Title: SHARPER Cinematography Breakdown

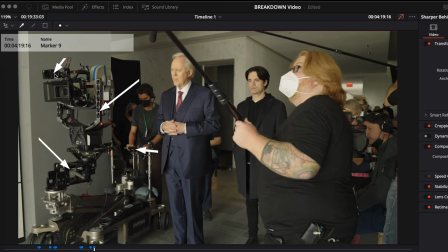8:18 What it does is reads the focus distance of what's in front of the camera and allows the focus puller to be able to get accurate distance measurement because it's film it's more critical because it's not like digital we can go and check and see life feed you get so just just like a
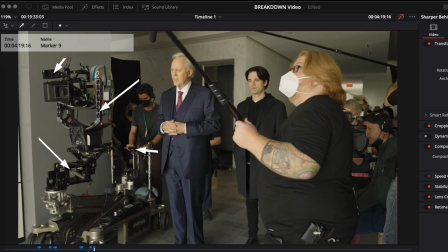8:32 video tap where they get out of the camera to be able to see an approximation of what's going on so it's really really critical for them to be able to nail in yes their focus and they don't get to play like us where we do put our lens on the 1.5 or
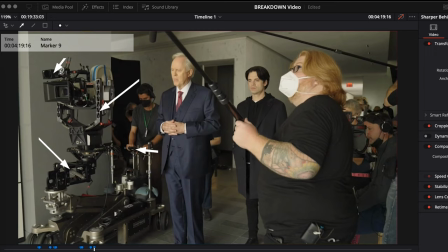8:46 or a 1.2 or f 1.2 and say okay allow autofocus take control of that because that shallow depth of field will be too shallow for film. They usually make sure that a 2.8 or even a 4 depending on the scenario. When you're looking this way, now you're looking into the shadows,
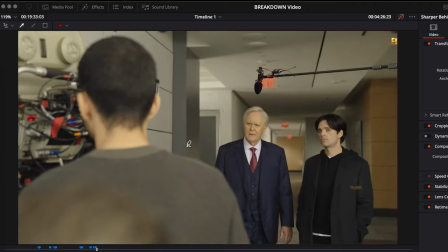9:03 that could be like a bounce light because it's not as intense as it was when you're looking out the window.
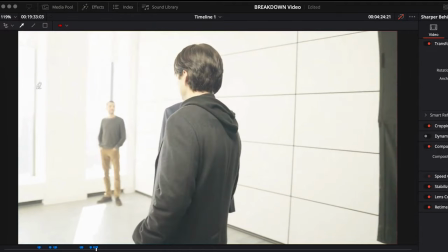9:09 Because when you're looking at the windows, it's very intense so that they can hold those sky highlights at the time of day that they were shooting because it's looking
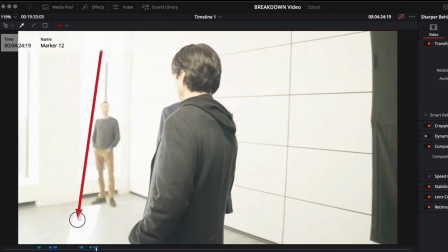9:17 like that's like the direct sun you get you can see on the floor and to compete with that they would need to be able
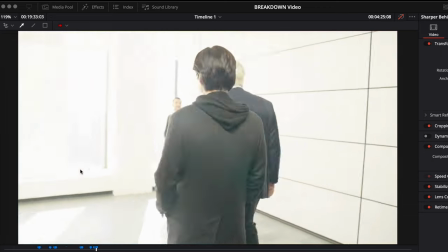9:23 to bring in some real serious firepower i will not be surprised when that's an m40 that they bring in to be able to hold against the window this is where they just came
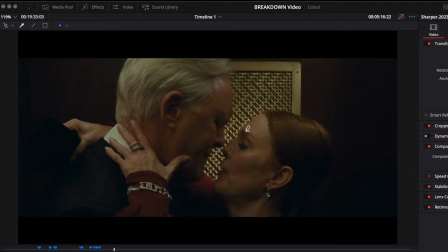9:32 from a fundraiser and his head over heels for her and they go up to their mansion and why they go
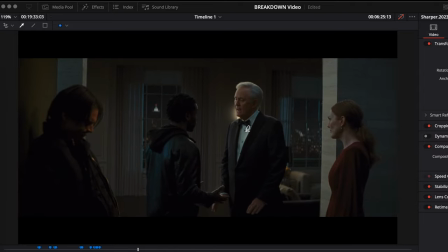9:41 up to your mansion and he's walked into a con whereby this guy is not like a real cop it's not like a real cop and it's like the sun you're all faking like some drug abuse and stuff like that if you look at this frame something that's interesting if you check the false
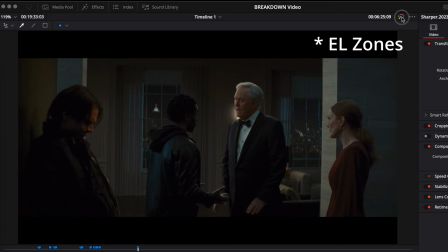9:57 color levels same thing is still going on for the footage so if you check
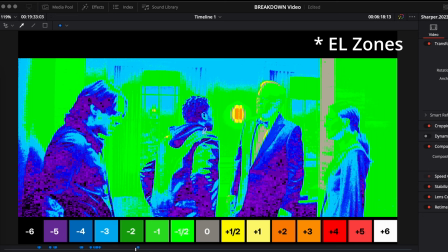10:02 the false color on on it you can see like over the caucasian skin tone is like one stop on the exposed and everything is just playing on that very undertone whereby it gets not too murky not too greasy
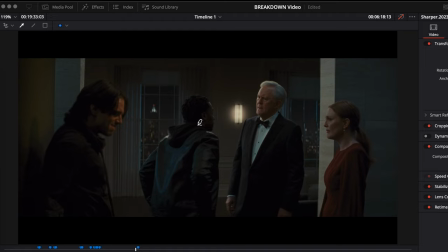10:16 it actually takes a professional to do that because you can see how they can like edge light them from their surroundings and you can there's like some kind of rigged up light up there that's like actually creating this accent which um i believe the structure here it's preventing it from hitting her but
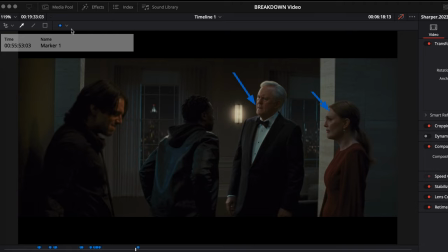10:34 there's another light source that's coming um that's coming this way if you actually see like a tungsten source that's actually keying him and that's how it's presently is in the scene um there's a different set of way we can
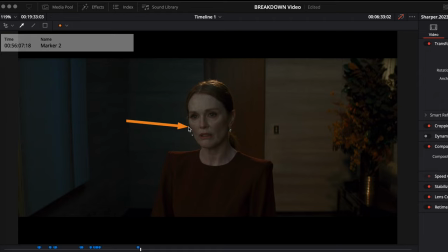10:50 see like now she has like a soft key here um that's actually um let me see if i can um elaborate on that a bit so she has like a a 5600 like some kind of daylight sauce coming in and there's also like
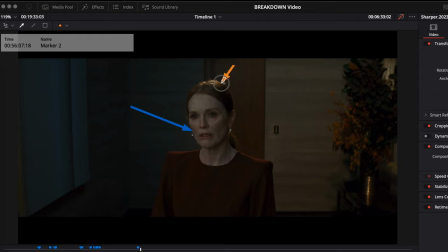11:05 some um tungsten practical sauce that's probably backlighting our head
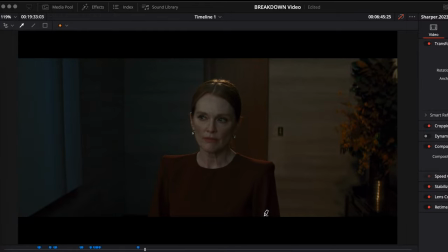11:10 um for this thing though and it goes in and they have this conversation for a while she tells him she's disappointed and he's a fake cop we
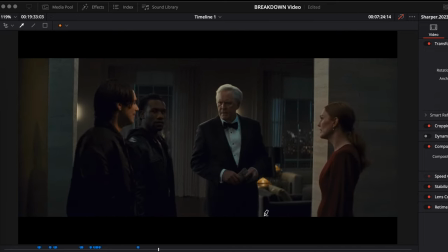11:18 shouldn't give him any money and this is what his son's um his son does like he's a 419 um sorry he's a scammer
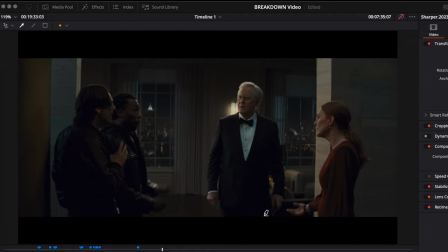11:27 there's no such four nights a nigerian thing it's not a global thing so he's a scammer okay so if we go to like the behind the scenes we get to sit properly now that's the sauce we're talking about that was like creating like the whole daylight pool in fact even two of them
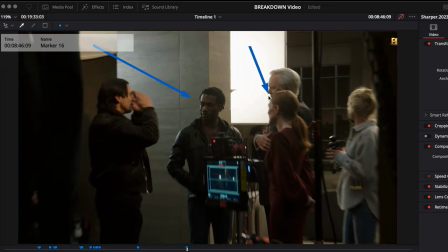11:42 there's like one coming in that's hitting this guy there's this that's coming in that's actually hitting the guy we have our orange our tungsten sauce that's actually creating um the mixed color temperature whatever stock they're shooting they actually try to balance it out properly so that it actually